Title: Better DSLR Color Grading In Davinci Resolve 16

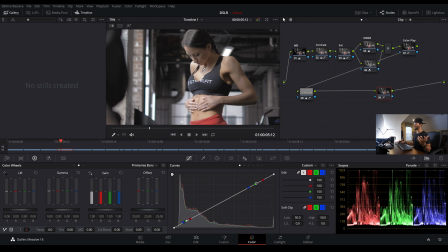That's like as bright as it needs to get, or we're not even going to be able to see skin. It's just going to seem like a white blob.
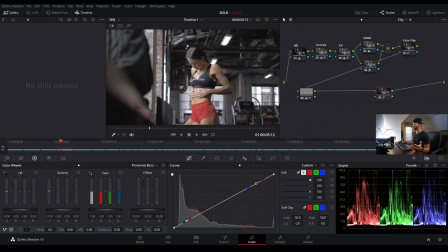So, and then I'm going to hit somewhere in the middle. Let's say right here. Boom. I like that. And then from here we can just use our luminance value here. Just the white dots in the curves to kind of control our contrast.
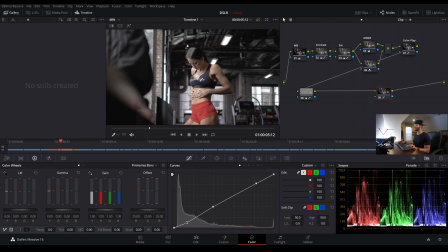See that? Now we're getting that beautiful contrast back.
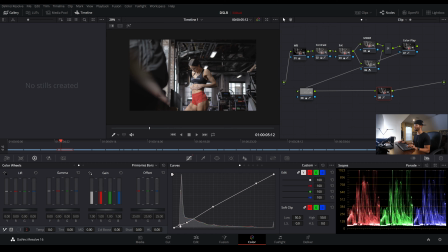And if we want, we can make a point here at the bottom and push up if we want to add a little film fade, which is really kind of cool. And then maybe a point up here in between our highest and our medium point.
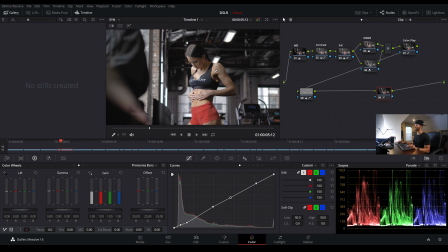And kind of just, I just really want to see where this roll off is.
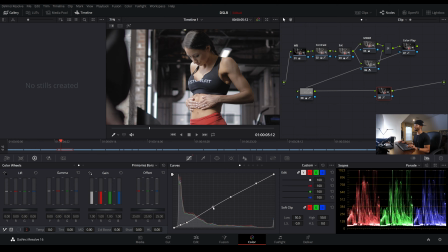I want it a little high, and then I'll come to this medium point dot and pull this down just to add a little more drama there.
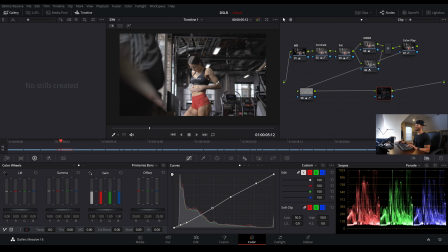And if I deactivate this node, it's a subtle difference. It's subtle. But let me go ahead and deactivate the entire thing. Even that is subtle, but it makes all the difference.
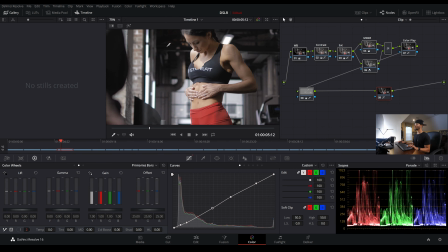And to me, this has a much more film-esque shot right off the bat.
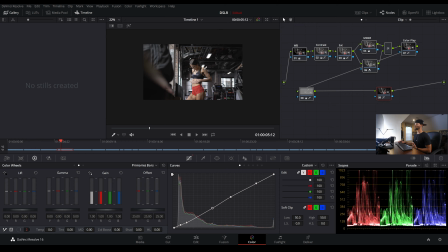Now, I kind of like the color tones here. I like that the color tones are mainly the red, the skin tone. Of course, we have a kind of the brown in the bricks, and black. Those are kind of our 3 base colors here.
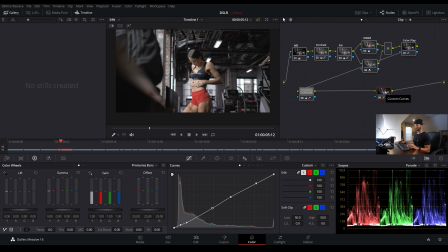So, in my personal opinion, I would not do a teal and orange, but if I wanted to, I will definitely throw that in here. I would simply make a new node with Alt-S, and then come over to the log wheels,
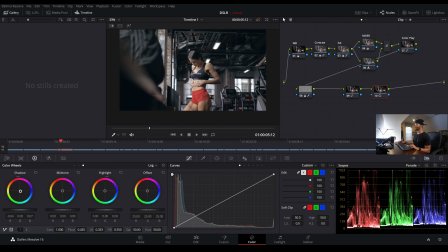and I could add a little bit of blue in here. Let's see. It actually doesn't look bad. A little blue in the shadows. And then I'll add a little warmth back on the midtones. I'm going to push this a little high, though, up towards the purple almost.
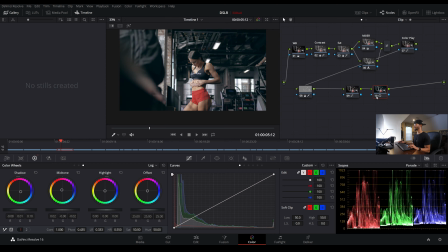So I like that look for this. You see that? Now we're getting a really nice, it's a subtle teal and orange. It's very subtle, but the color contrast just helps sort of pop even more, and I love that.
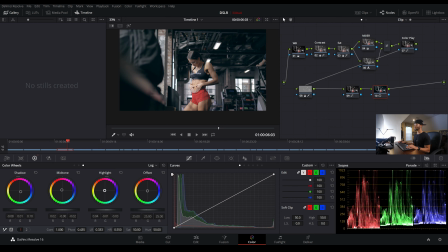And then maybe I'll take these highs, and let's say I might push them towards the warm side as well, because obviously the sun's coming in here, you know, giving her that nice warm color.
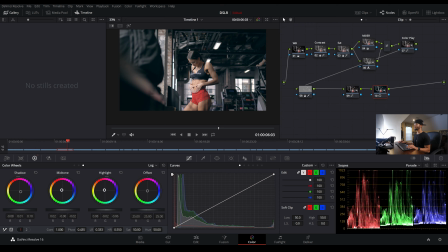I like it. That looks really good. Maybe put these midtones a little more towards the yellow. And now if I deactivate this one, activate, now that's made a really nice difference.
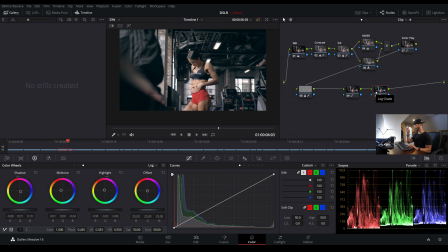I can't believe I was against that about 10 seconds ago, but I love it. I love it, and I'm going to keep that. And that's what's fun about color grading, is sometimes you just like, well, let me just try this, let me try that. The more you try, the more you learn. And now I've found this beautiful, awesome grade that I'm really into.
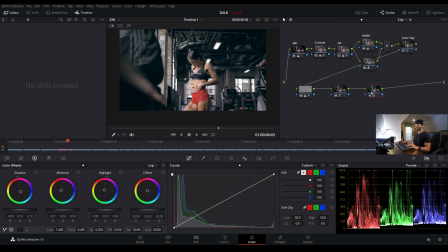And one last thing we'll need to do is one more node. We have quite the node tree here, but we have made quite the difference if we look at before and after. So the last thing we need to do, because we just pushed some blue into the shadows, just to cover our bases, guys, let's come over to the luminance versus saturation in the curves,
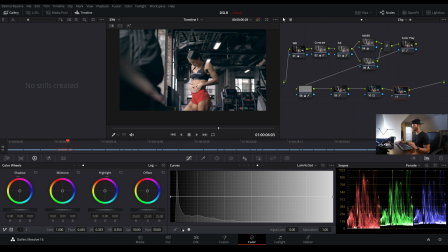and then hit this black dot here at the bottom. And then this is pretty much just our luminance versus saturation is from black to white. How much do you want that saturated? Do you want the midtones super saturated? No, we don't. But what we're really trying to do is get those blues out of the blacks.
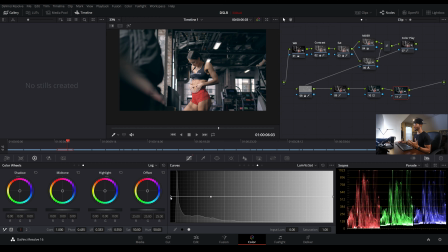So while I do want blues in the shadows, I don't want blues in the black. So I'm going to take this dot at the very bottom and just turn it down. Boom. And this again is kind of preference on where you want the shadows to lie.